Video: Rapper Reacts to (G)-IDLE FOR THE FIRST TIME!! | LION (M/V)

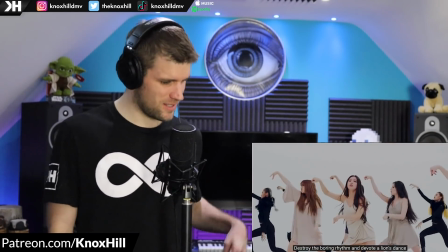[4:15]
We know her too.
Destroy the boring rhythm and devote a lion's dance.
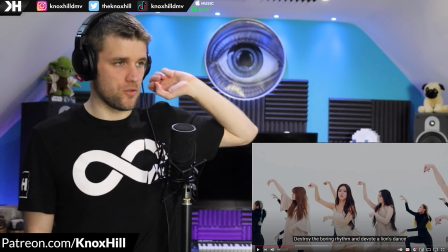[4:22]
I love how right before the drums just kicked in, more high speed,
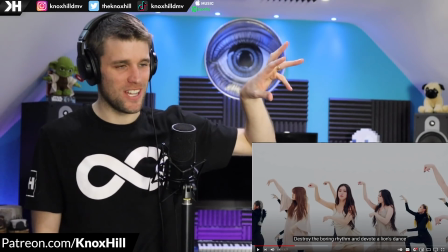[4:26]
more almost sort of EDM type of style, you had just that lion roar for a moment.
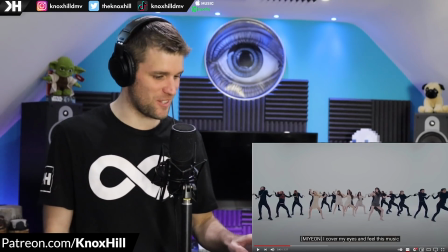[4:31]
And yeah, this must be the hook. This is cool.
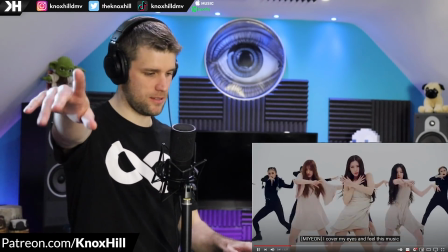[4:37]
Notice how right there, right? Watch this. Coming out.
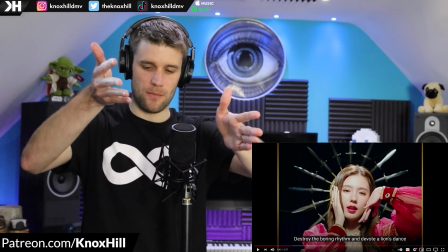[4:42]
So before, a lot of the sequencing for the camera was slowly coming in, bringing us in.
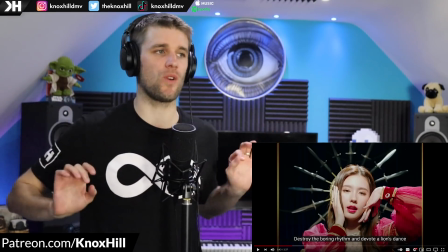[4:49]
And like I said, it felt like they were going to bring us in and then push us out. And right here at sort of this crescendo, they're pushing us back out.
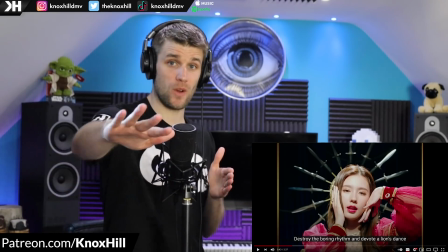[4:55]
So notice how this time, instead of coming in towards us, the camera's coming away. adding a different sort of energy and feel to what's happening.
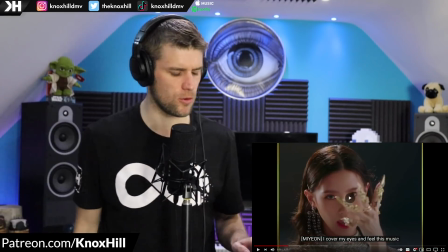[5:02]
That's cool. Cool visual work.
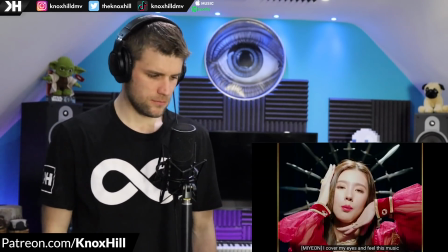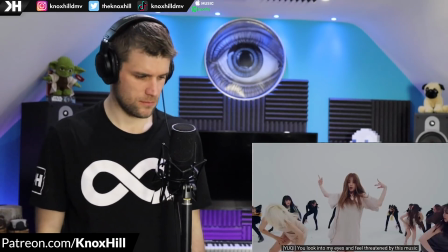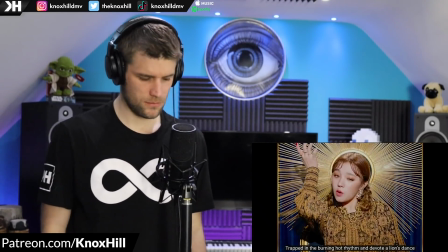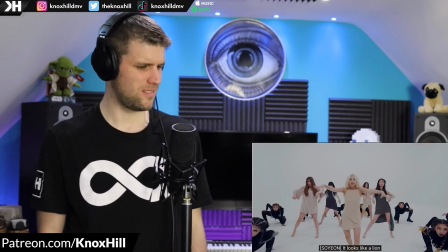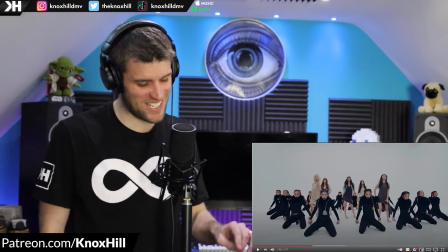[5:29]
I just love her cadence, man. She's just got such swagger dripping from her voice.
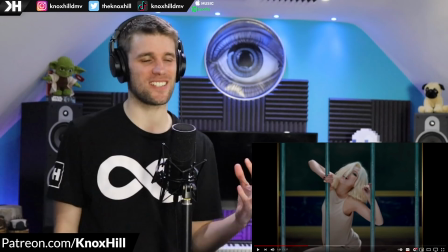[5:35]
And yeah, just her camera presence and how she carries herself, her artistry.
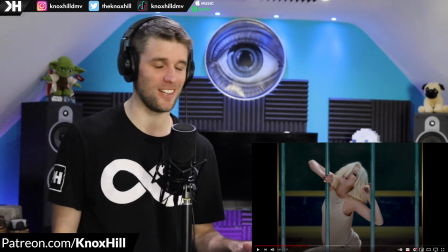[5:40]
Man, I am in love with Soyeon.
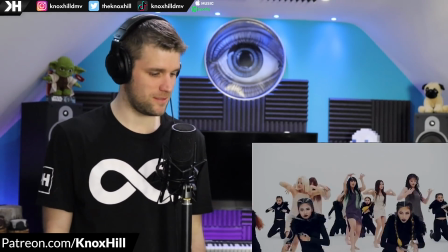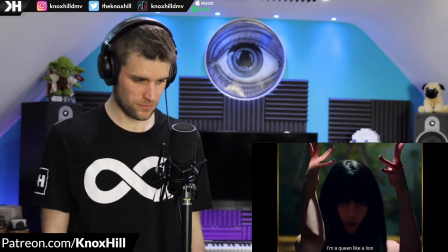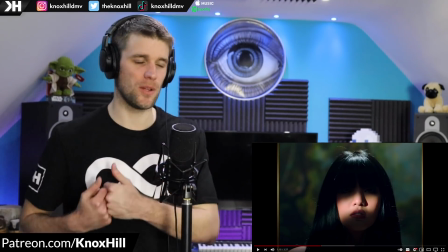[5:56]
Almost like the lion claws coming through. But what's interesting is the flip on that. You know, lion being known as the king of the jungle.
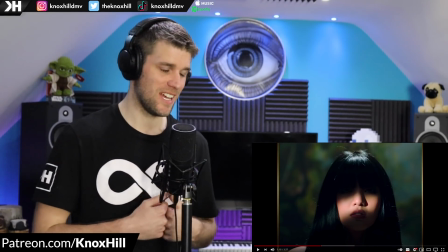[6:03]
Well, I'm a queen like a lion. Almost like taking that and owning it for females.
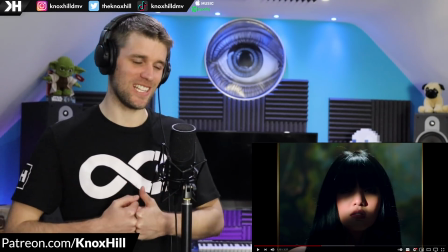[6:09]
And, you know, female empowerment and sort of inner strength. I love how they're taking that, you know, the king of the jungle.
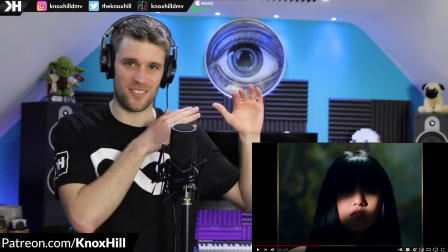[6:16]
And they are queens at their throne. And come and try to take the throne from them. Because there's like, you know, these pinnings underneath of getting clawed, getting scratched.
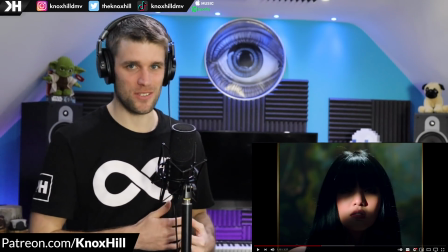[6:25]
Like, dangerous to come close to a lion.
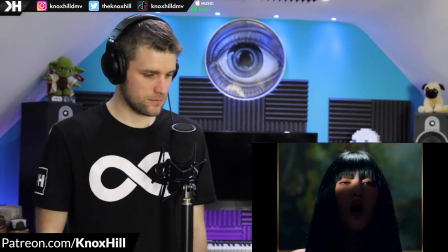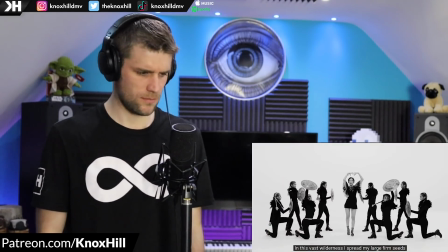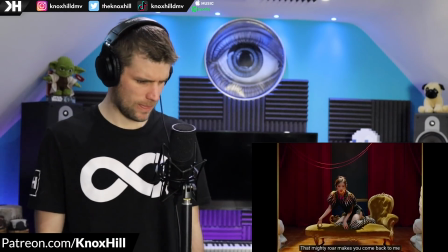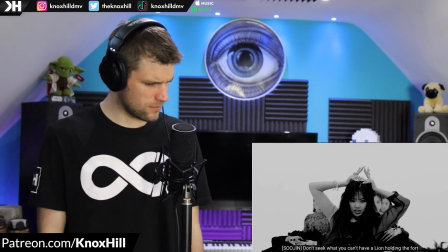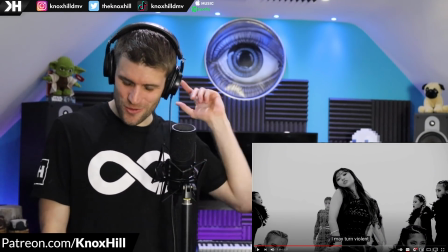[6:55]
Got a little bit of a snap track going in, you know, a little bit of strumming going on the strings, and it's almost like a break beat, like a break point in it.
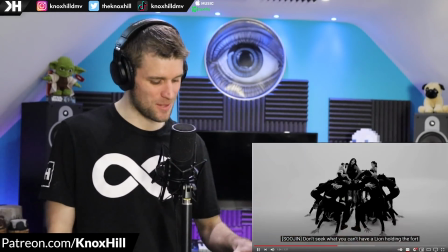[7:03]
Nice little change up to the production right there.
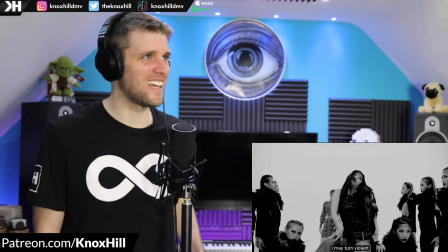[7:08]
Nice.
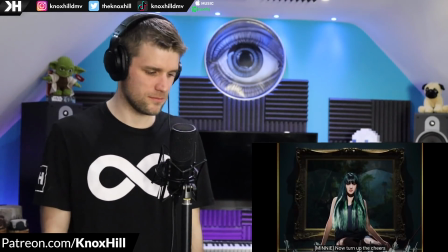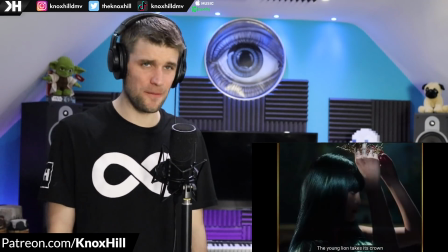[7:16]
I love this drop down.
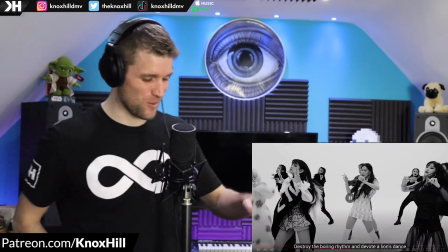[7:22]
Yes. Fucking great production right there. I love how it's all down.
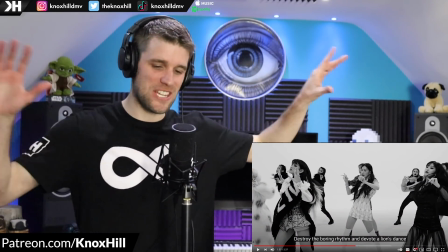[7:27]
Like it's down here, right? And there's not as much happening with the sampling of the instrumentation.
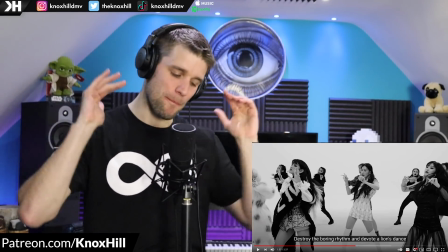[7:32]
Then all of a sudden, we just have that lion roar and we push back out one more time. This is great.
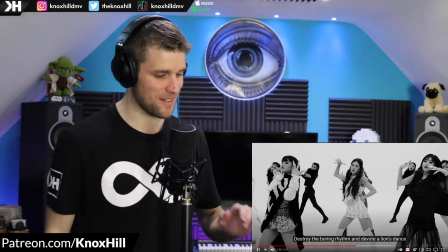[7:38]
Bringing you in, pushing you out. Bringing you in, pushing you out. So good. This is a jam.
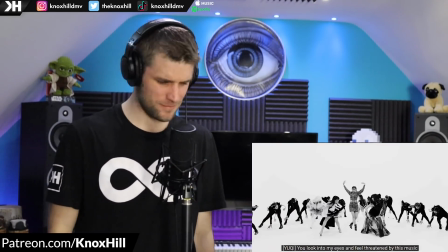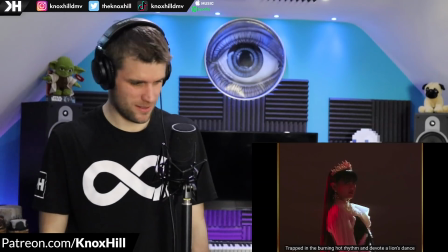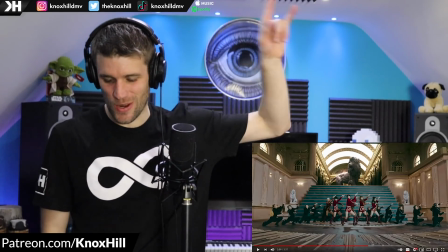[7:54]
Don't think I miss that, them all wearing the crowns, right? Queen, like a lion, wearing the crown, being the queen.
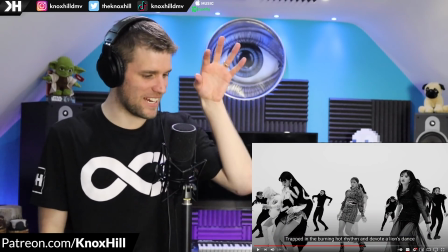[8:01]
That's cool. And I love this little black and white, these dance scenes right here.
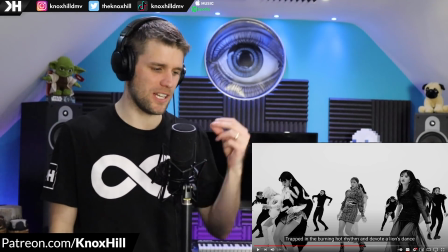[8:06]
It's a big switch up because you have all these vibrant colors going on. And then all of a sudden you just switch it up to this black and white sequence.
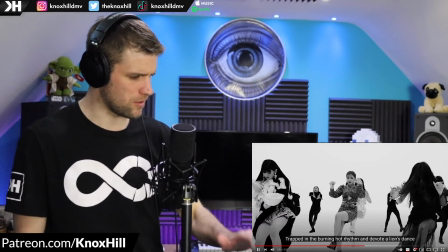[8:11]
Which is cool.